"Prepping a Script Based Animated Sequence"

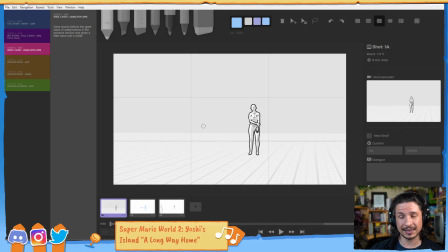Now I didn't set this up originally as a 2 shot. I was thinking you'd have the first character look over, and then you'd see the other character off in the distance, not close up, because there has to be a reason why they're not talking to them. But they'll be over here, and so we see Dana stands by the stack of watermelons.
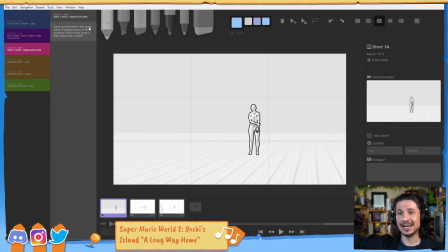She's in the fruit aisle, and she gives a little wave and a smile. And okay, I want her far enough away. And originally it was just going to be a 1 shot, just cut into this.
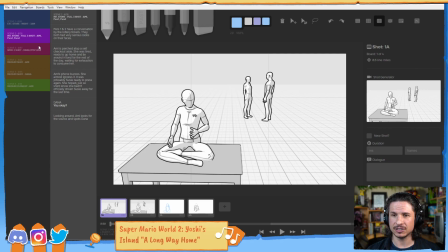But as I was looking through this, so we have this shot here, we go into the POV,
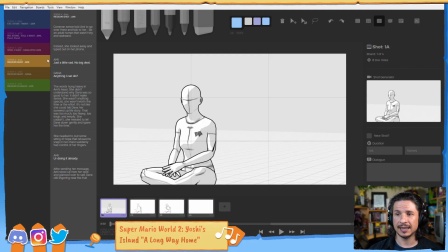the point of view of Amy being the other character, and then we cut back here, and you'll see we have a different camera angle. I'm still respecting the left and right of the characters, so Amy here stays on screen left most of the time, and this keeps that consistency.
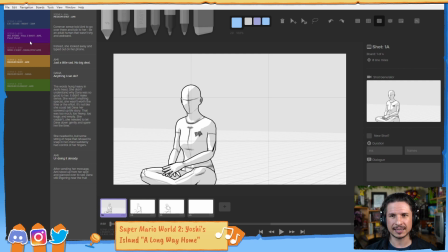But as I was looking at this, I was finding that it feels confusing.
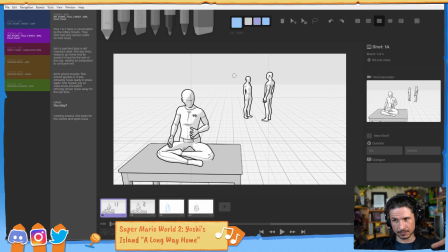It feels like we've got this layout here where we have all of this kind of, we've established the relationships of all the characters,
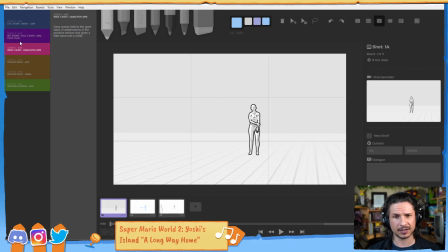and then poof, we're in a whole new place and we've got a whole other character that's randomly there. So as I was looking through this, again, this is why planning is essential to getting a good shot,
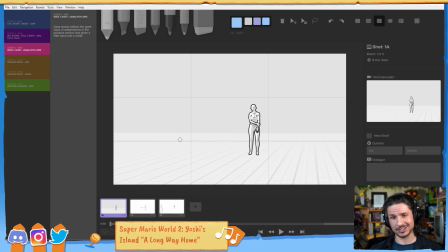because you can find these out before you start animating and actually putting a whole character through a whole sequence.
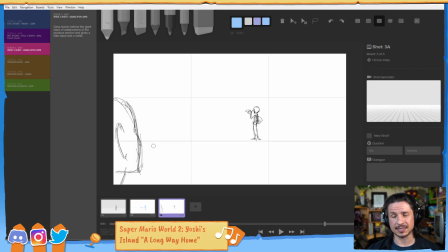I figured I need something a little bit more like this, where we cut and we still have the other character. We still have Amy in the scene here, looking over. Now, I was actually doing some quick tests with this
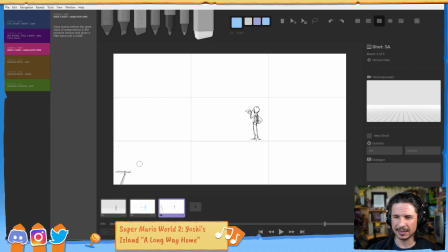in Maya, just doing some, not so much animation tests, but character personality tests, which I'm going to talk about in a little bit. And I found that I actually liked it more when we had a kind of closer
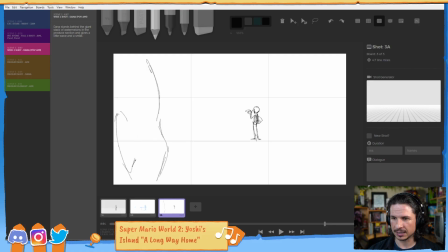view of the character here. So something like this. So we'd have the camera cut and we're right on the shoulder, like just there. And we see just the edge of the face looking at the other character.
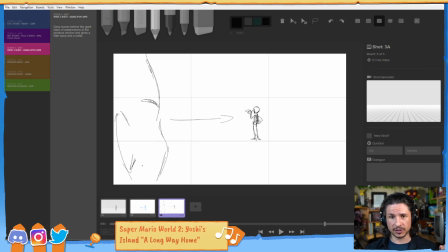This still gives me that point of view feeling. The point of view is we're looking through this character's eyes, but we're just a little offset. So we still have that connection that this character is looking at the other, but we get a little bit more, a
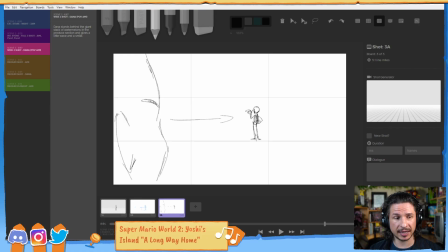little bit more of a connection to the previous shot. And the program I'm using is Storyboarder, which is totally free. I highly recommend you check it out and use it. It's really cool, especially if you're interested in doing storyboarding or just planning out shot ideas.
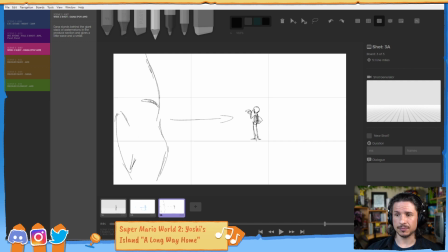Okay, so this is kind of the idea I had.
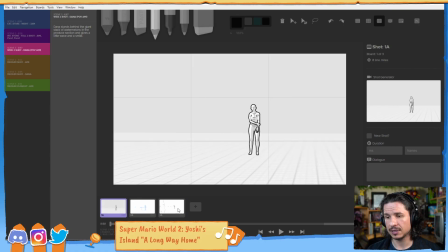Now it came from this, where I just did this quick setup, and then, no, you know, this feels better, something like that.
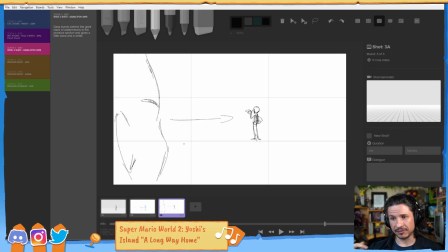And you'll notice I haven't done much in here. Eventually I'm going to storyboard a little bit more. To be honest, it's a very subtle shot, so there's not going to be that much storyboarding necessary. But I can still do quite a bit in here.
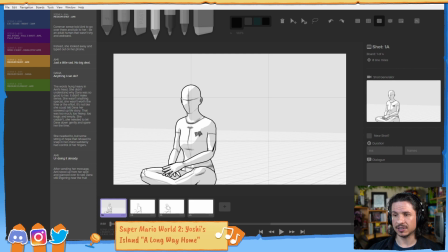Now we cut, we go into a medium shot of the Amy kind of sitting there, and in this case, she wants to go talk to this person based on the story. So common sense told Amy to go over there and talk to her, be an adult human that wasn't shy and awkward.
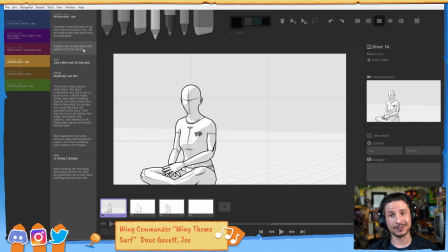Instead, she looked away and typed on her phone. Just a little sad, no big deal. So she wants to go over and and she just turns away. So I want a camera angle that can work with both. So that's why I went with this 3/4. So we can see her looking screen right,
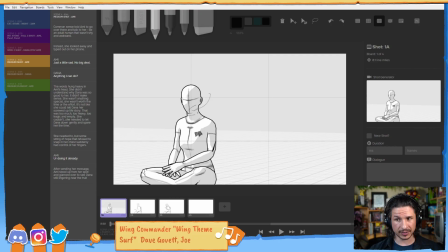and then she can turn away, look screen left, and look to her phone, which is going to be like right over here.